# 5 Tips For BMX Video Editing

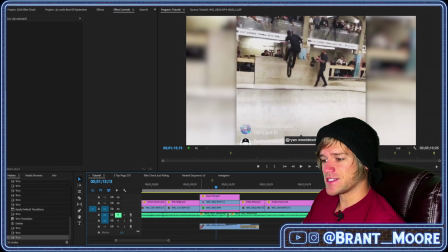252s
As you could hear, that was a little bit abrupt, so what we can do about that is add a J cut by extending the audio into the clip before it.
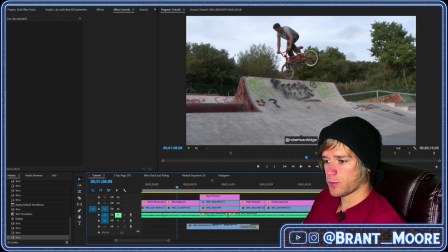260s
Now let's play this one.
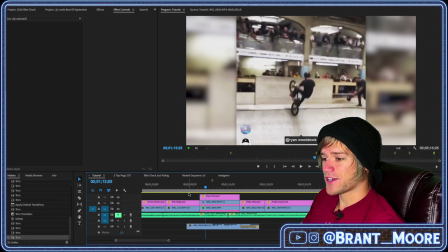265s
I would argue that that was actually a little bit more abrupt, so what I think we can do to edit this even better and make it that much more refined is add a fade to the beginning of this one as well,
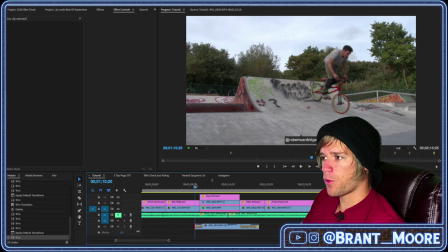277s
and then push this one back up to the point where the person before him is just landing his trick. So as you can see here, I'm selecting only the beginning of the audio portion of the clip,
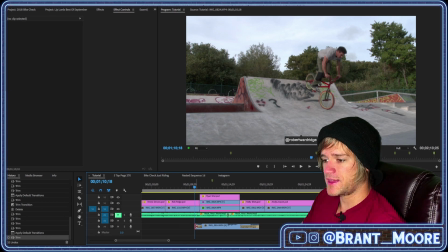291s
and to do that, I'm pushing the Option and Alt key and then selecting over top of the end of the clip. We can do this with video, pictures, any elements within Premiere we can do this with the option in Alt and then clicking. So let's play this one back, and I think you'll see that it's just that much better.
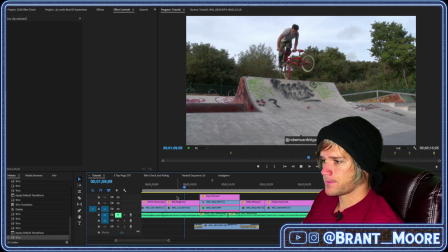311s
Oh yeah.
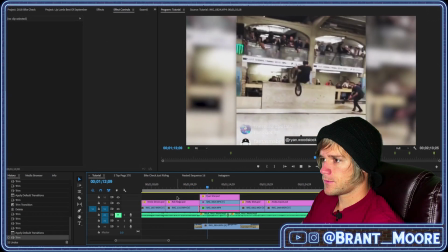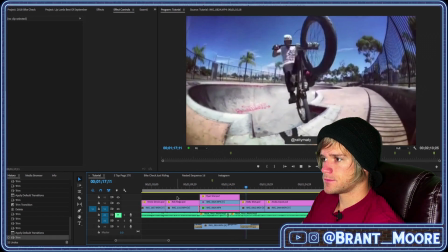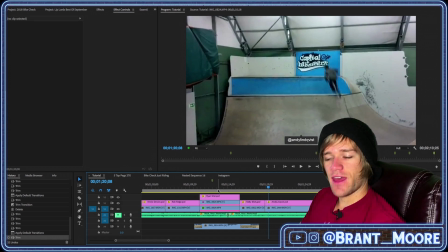322s
And that's just one example of the J and L cut within video editing that can take your videos just to the next level without actually having to really do that much or put that much effort into it. So the next thing that I want to talk about is editing to the beat of the music.
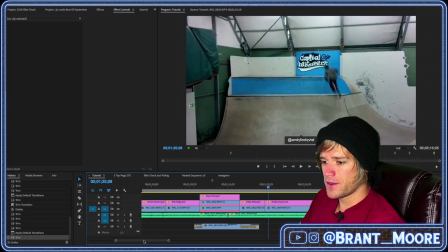341s
And for this one, it's really simple. You're just trying to line up the different aspects of your video and the beats within your video to the beats within the song. And I have a perfect example of this right here to show you.
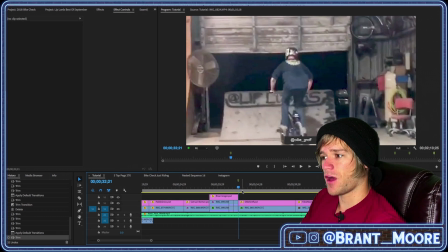356s
So what we're going to be watching is how all of the elements of his trick line up with beats of the song. And if you get lucky, like within this clip, every single thing he's doing and every beat of the trick lines up with a beat of the song.
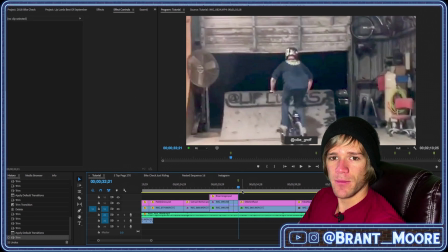371s
And when you do that, it just makes things mesh that much better between the music and the visuals. And it just takes things to another level that you really have no reason not to when it comes to video editing.
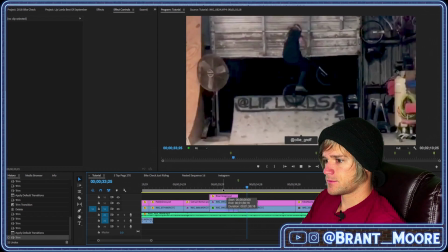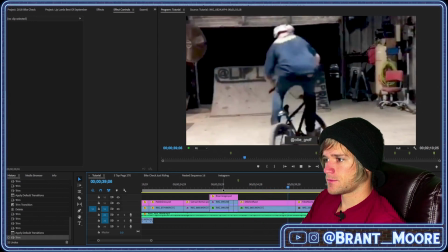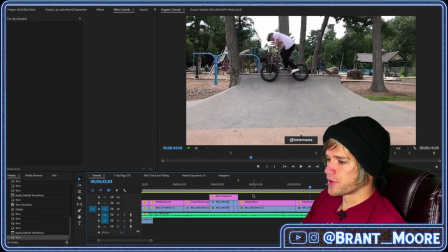395s
So it's really a quick tip. You're just trying to line things up with the beats in your song or whatever audio track you have with your video, and aligning these things, because a video isn't just video, it's the audio with it,
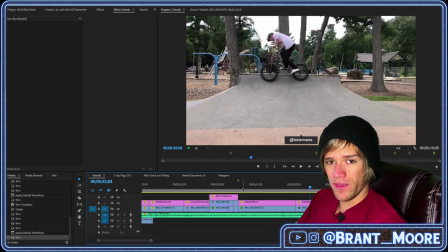410s
the titles, anything that you have in there. You want it to be one cohesive piece, and you want people to be able to watch it without picking things apart, and you want people to feel like it's all one thing rather than seeing and hearing different things going together.
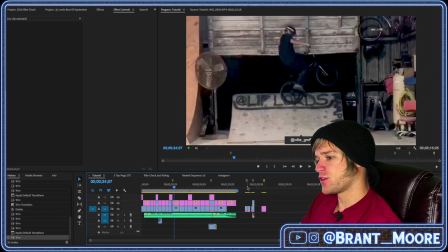426s
So for the next tip, we're going to be scrolling to the end of our timeline here, and we're going to be talking about color correction.
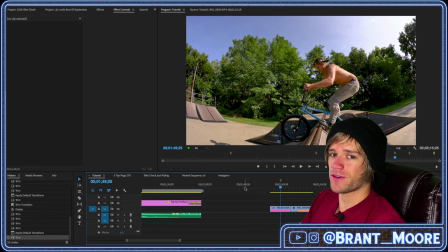432s
Color correction is built into almost every single video editor ever, and it's something that can really take your videos to another level if you're using more than one camera, and it's really necessary to make things not distracting to viewers when you're using more than one camera.
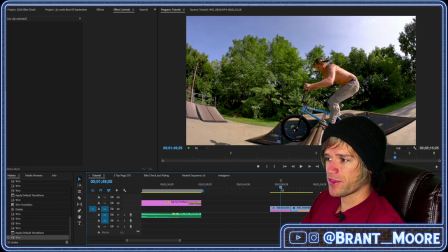450s
So for example here, we have a clip shot with a handheld camera and an iPhone angle here, and if we play them, you'll see that you really can't see that much of a difference in the color,
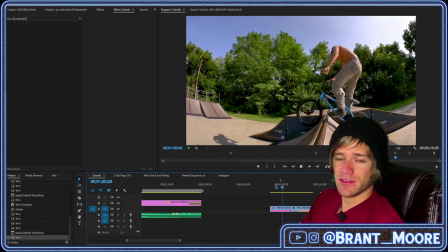464s
and that is because I color matched these videos together using color correction.
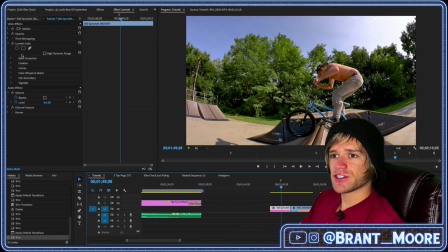472s
So if I click on the first one and I turn off the Lumetri color in Premiere Pro,
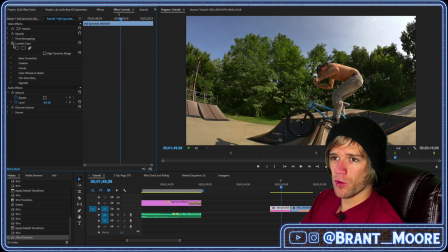478s
you'll see that it gets darker, a little bit more yellow, and if we click back and forth,
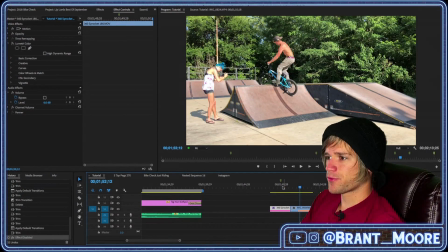484s
you can see that there's a pretty big difference. I'll play it. You can just see a huge difference between the two clips, that if I turn the color correction back on and play it,
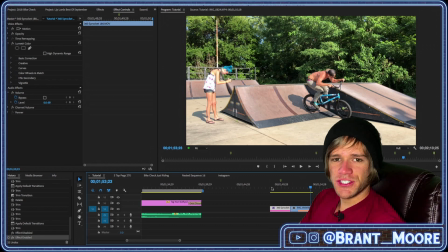503s
we just don't get it. And this is something that you really should be doing if you're using more than one camera and they look different enough that it can be distracting. And it's something that not enough people know about or do. So hopefully with this video and these tips, this can help you out.
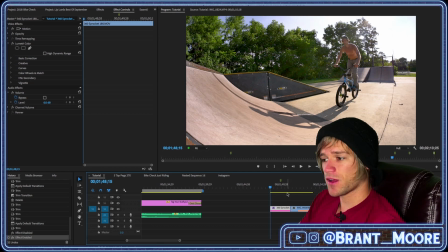520s
The next tip that I want to talk about after this one involves these same clips, and it's when you're using more than one angle in a video,
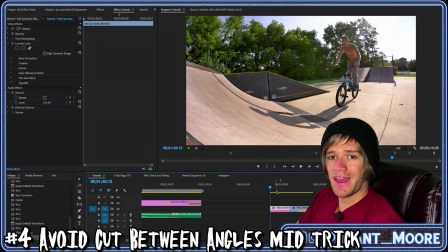528s
don't cut between them in the middle of the trick unless it adds to the trick and adds to the video.
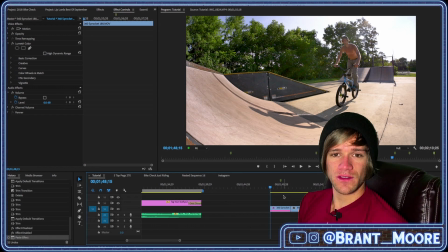535s
In a BMX video like the examples that we're using today, or another type of action sports video, or honestly any type of video where you're cutting between two different angles on the same action, you want to avoid doing so in the middle of the action unless it accentuates the action itself.
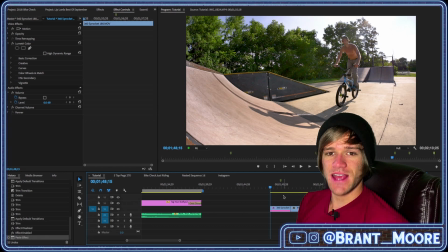554s
For example, in a BMX video, let's say that they're doing a turn down over a dirt jump. You're not going to want to cut from the middle of the turn down between two angles, because it's going to take the viewer a second to adjust and realize that it's the exact same thing.
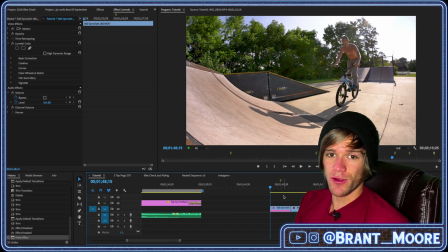572s
And this is especially true if you're doing some type of combination. So let's say that I was doing a trick within my 360 here before I landed on the top of the spine. If I cut between these two angles mid-trick,
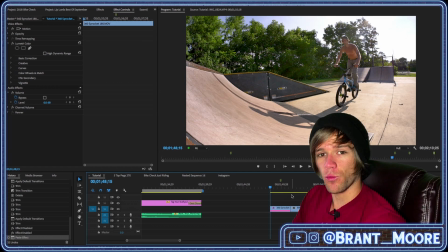587s
it would take the viewer out of it and not give them a full picture of what is actually going on. and they might completely miss what is going on, and that's not what we want within a BMX video or any other video. We want to get the action and the purpose of the video across to the viewer.
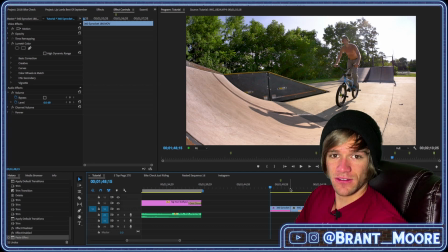605s
So I'm going to play these two angles back to back, and then I'm going to play the next example over here that shows cutting between the two of them mid-trick, and we'll see how that affects things.
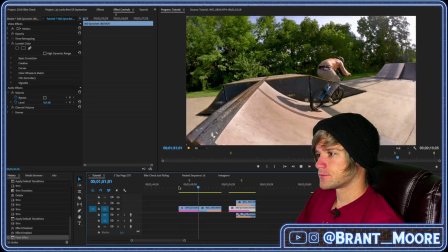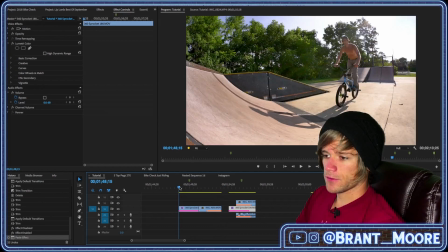625s
Okay, so I'm going to do that one more time.
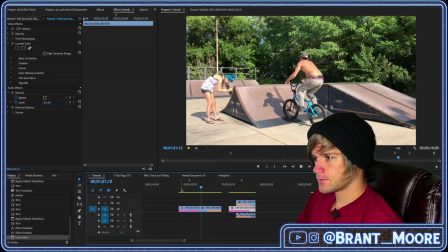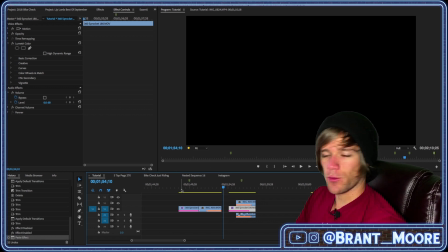633s
So obviously with both full angles of the entire trick, we're getting the entire picture from both angles and seeing it both ways.
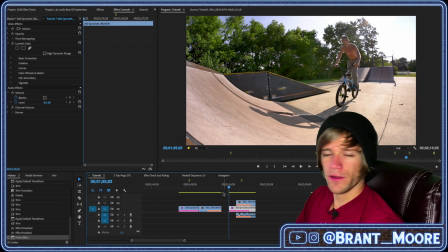641s
Here, we're going to get a different picture.
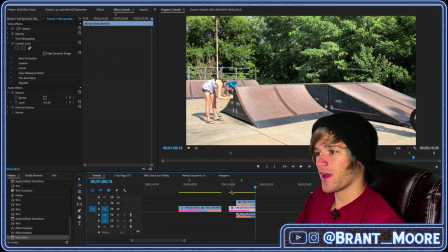648s
And while someone who actually rides BMX regularly might be able to understand what's going on,
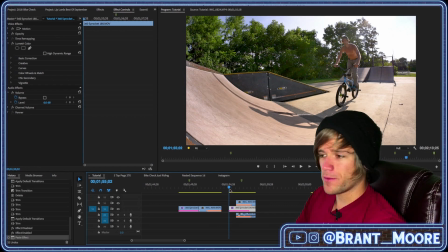655s
it's still somewhat muddy and hard to see. Obviously, it's a continuation of the action, but it's just kind of hard to tell what's going on, and we can adjust this point a little bit, and it might make it a little bit better,
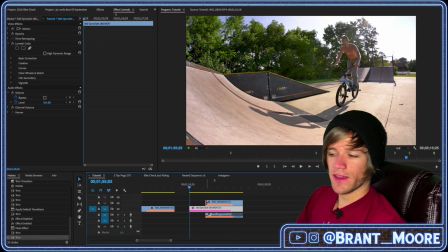671s
but it's still tough to see. So we'll make the cut a little bit sooner and see how that affects things.
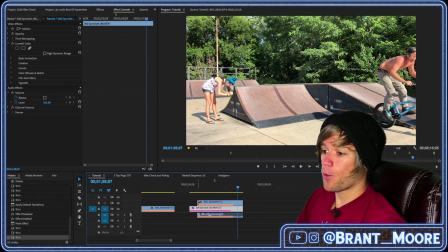682s
I'd say that made it a lot worse. Now let's make it later on.
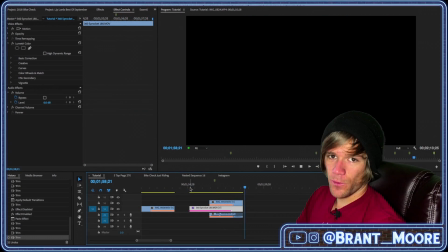690s
That as well made it a lot worse.
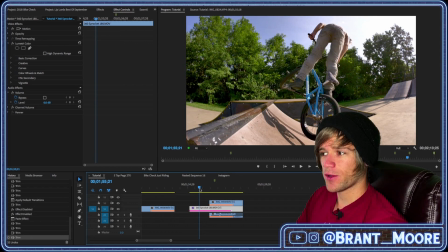693s
I think the only way that cutting between these two angles mid-trick would work is if we did it right about here,
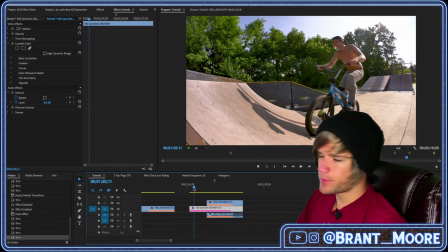701s
right just before I land.
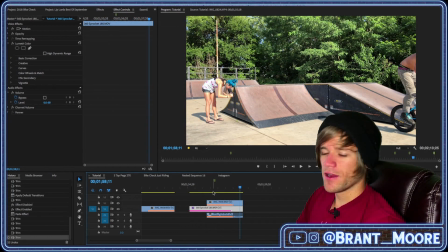708s
So it does work here, but like I said before,
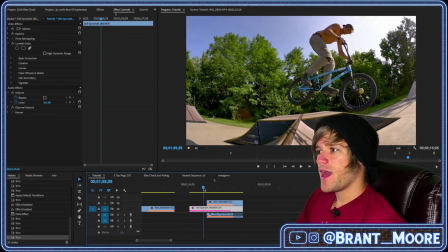711s
if I was doing a trick in the middle of this part and we cut out of it, we're not going to see that trick,
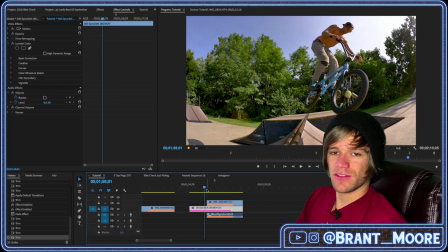718s
and that's not what we want. So my advice to you is don't cut mid-trick unless it accentuates the trick. So no combination tricks on the trails or anything like that. And if you are going to do this, put the time necessary into it to do it right and make it look good.
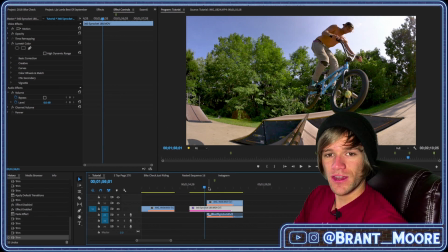736s
And the last thing that I want to talk about in this video about editing is your thumbnail.
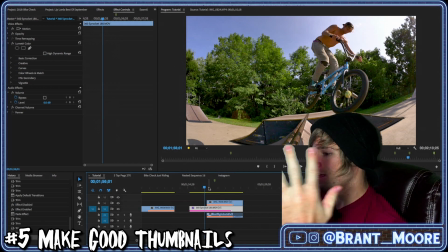743s
This is the fifth tip from this video.